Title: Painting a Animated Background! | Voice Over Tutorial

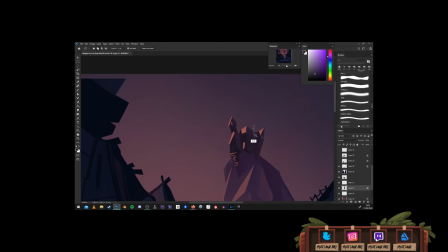249s
and he's being comforted by this magical person thing that
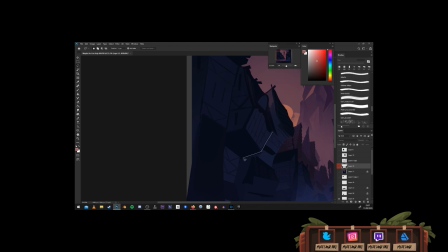255s
wasn't defined so that that's why the characters here took a little bit longer than they normally would because they were the only undefined bit but essentially there's a there's a man
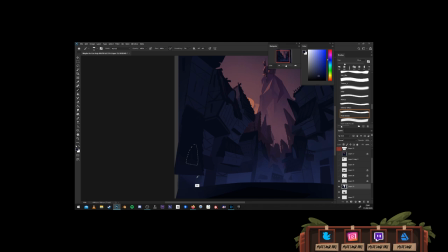265s
that lives there's a scientist on the top of a hill classic cliche
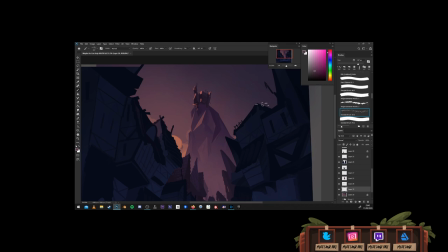269s
and maybe he can help the boy and that's what the spirit is saying and kind of
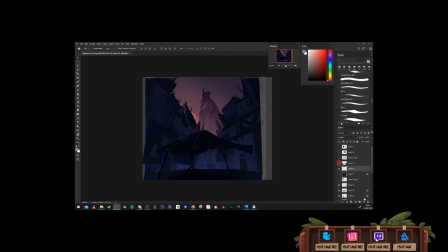275s
pointing towards uh and that's for that's you know complemented with the pan of the
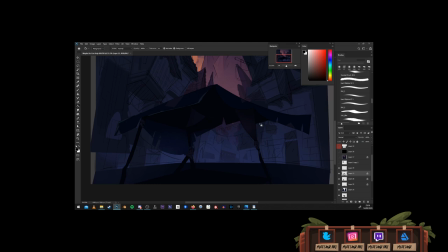281s
of the uh of the camera going up there and uh the really strong triangular composition of this the whole piece really it
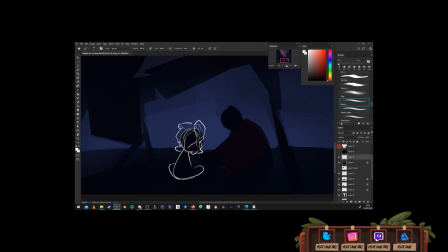289s
kind of there's so many triangles in here because i wanted it to be kind of edgy kind of not angry not hostile but a little bit of um
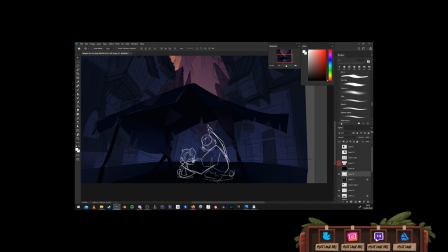299s
unease and uncertainty because
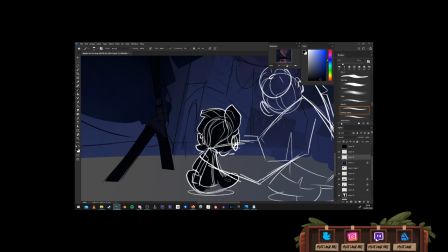303s
I use a lot of blues and purples and stuff the triangles yeah they're kind of a harsh shape of a very
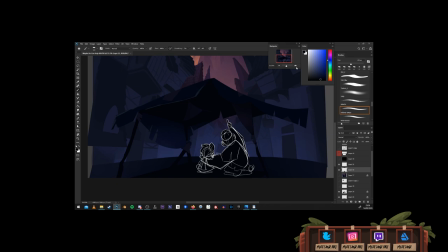310s
kind of kind of a hostile shape I suppose but
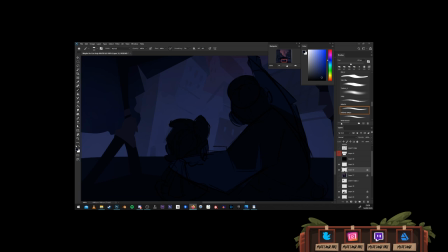315s
but they are strong and sort of willed I guess
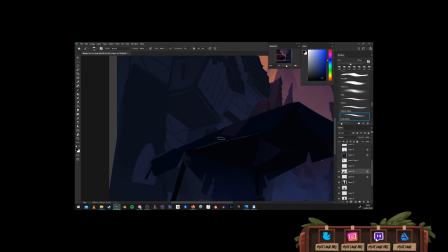324s
so that's reinforced in the composition of the of the two characters there so with the one pointing his finger in the air pointing at the house
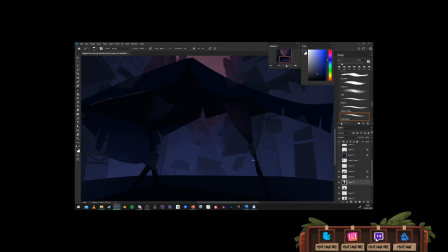331s
it kind of creates and then with his hand on the other one it kind of creates this triangle composition which i reinforced in the in the kind
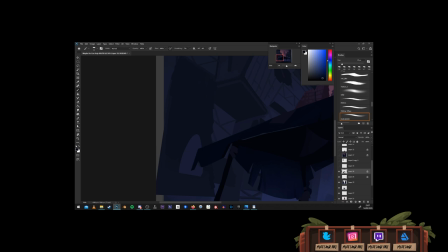339s
of the little shack that the boy's living in which i then reinforced in the houses and the roofs and then that
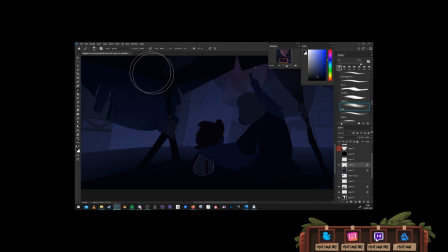344s
whole that whole inverted triangle with the purple coming down pointing into the characters that's uh that's reinforced there as well
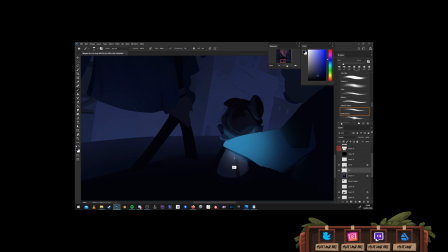356s
and also of course the the mountain itself is a is a triangle so there's so many triangles going on in here it's it's the visual language
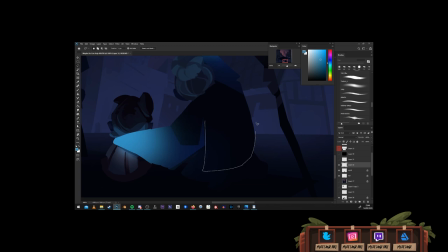363s
that's strongly uh reproduced to create the effect that i kind of wanted to go for and i think i i think i succeeded um i was happy
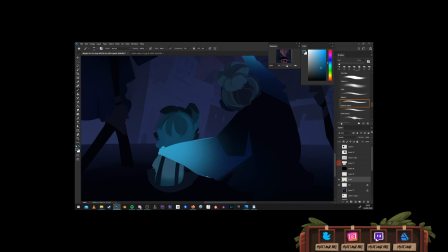371s
enough with the end result uh at the moment at this stage in the painting i i wasn't happy with the characters and what
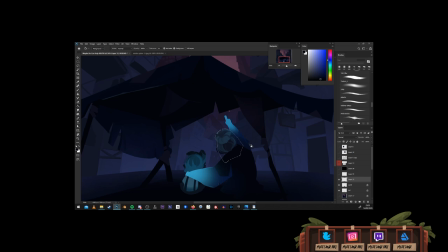378s
the values were doing really i wasn't sure how far away to push the buildings in front of the characters I wasn't sure if the characters were going to be darker
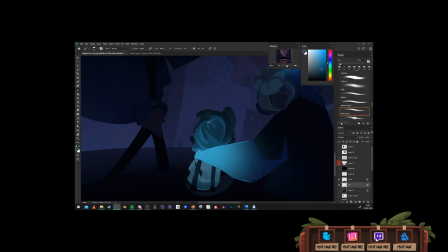385s
or lighter because as you can see the glowing hands are kind of the lightest thing in the scene mixed right next to the darkest thing
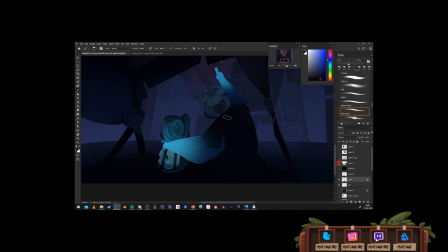394s
in the scene and it kind of I had to play with the color the values and just to make sure everything was kind of working it in the
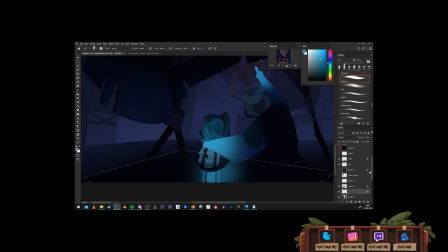401s
end it was okay I think I wasn't completely happy with it but
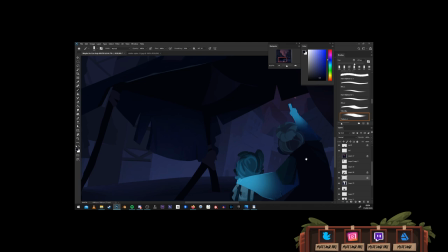406s
if I if I was completely unhappy I would have kept working on it until I had something I was okay with.
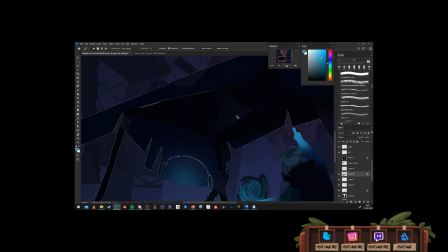414s
Again my brushes are almost all default brushes.
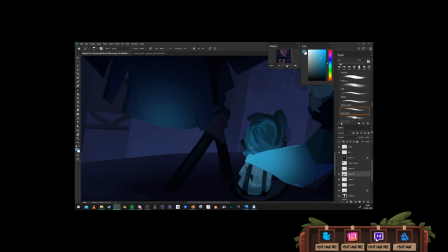419s
I have a few custom brushes in there but nothing exciting used for these.
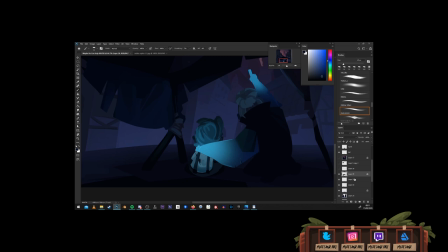428s
I should really stencil my houses so I can do those much quicker.
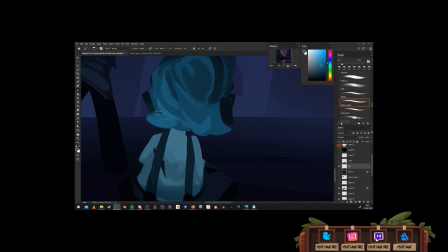434s
The character ended up being some sort of
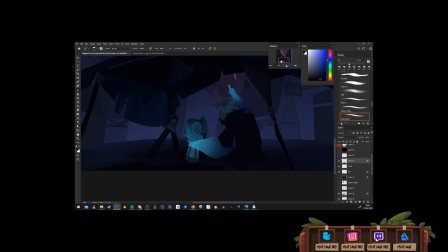442s
in a top hat with a waistcoat and glowy arms um which i was happy with the design in the end it kind of gave off the
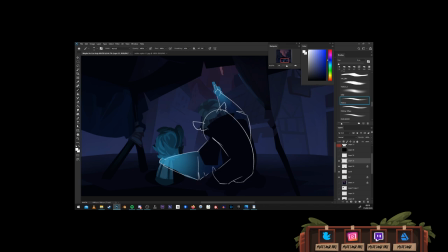449s
real kind of gave off what i was going for i was going for this surreal it's not quite a spirit it's not it's magical it's helpful it
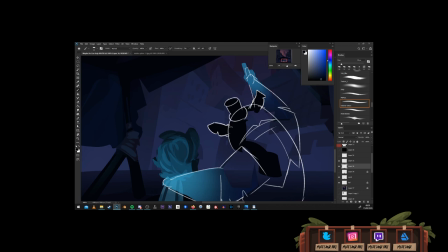456s
kind of pops in and out it's a
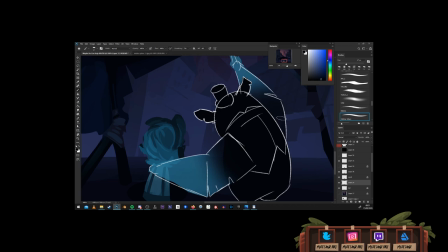459s
it's a friendly kind of character uh the the chops in the arms the the triangles in the arms as well again reinforcing
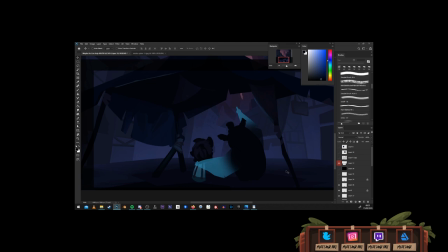467s
loads of triangles about the place even within the silhouette of
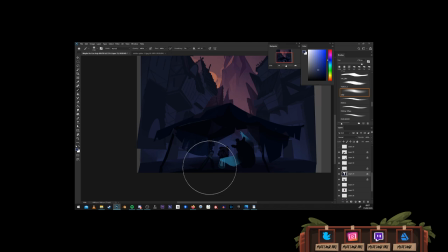473s
the shack there anything that's kind of anything that I saw too square
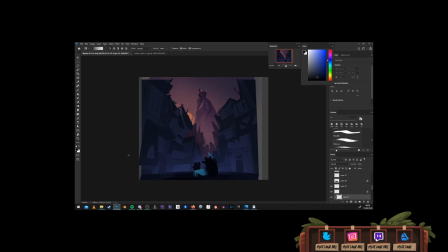478s
I try to make spiky and try to kind of make it into a triangle or into a spike and stuff of some kind to reinforce that further
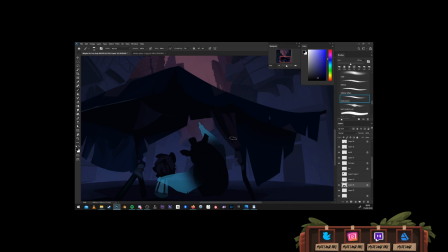486s
I could have spent longer on the render of
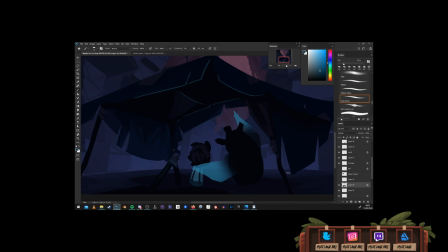492s
the of everything in the background really I could have spent longer on the house up here that
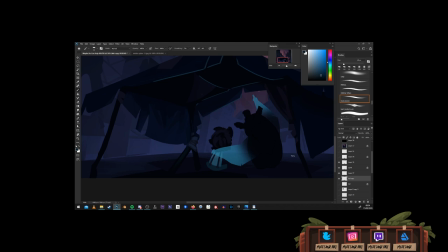497s
I'm doing I could have spent longer on the on the village itself and the details of the
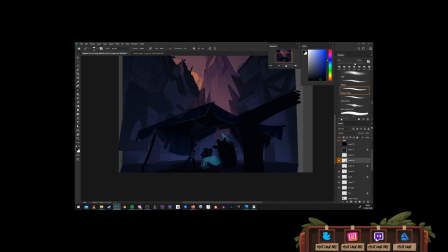501s
homes but I kind of kind of felt that where I left it was was okay for now I struggle between when to find
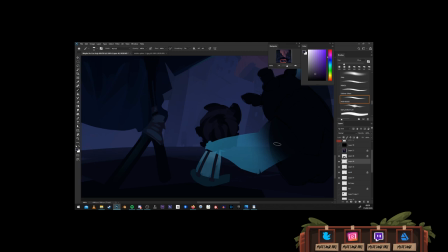511s
a render point when I'm actually finished with something because I always like
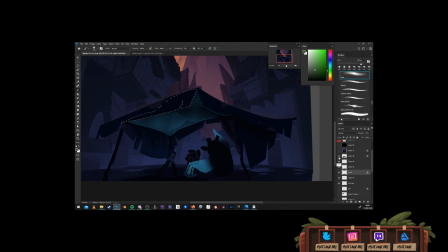516s
the scratchy kind of looseness that my initial sketch sketches have and I try to keep that as much as I can,
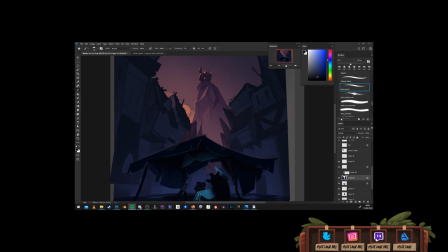523s
whilst getting more detail in there, so it's quite difficult, but hopefully I slightly achieve that.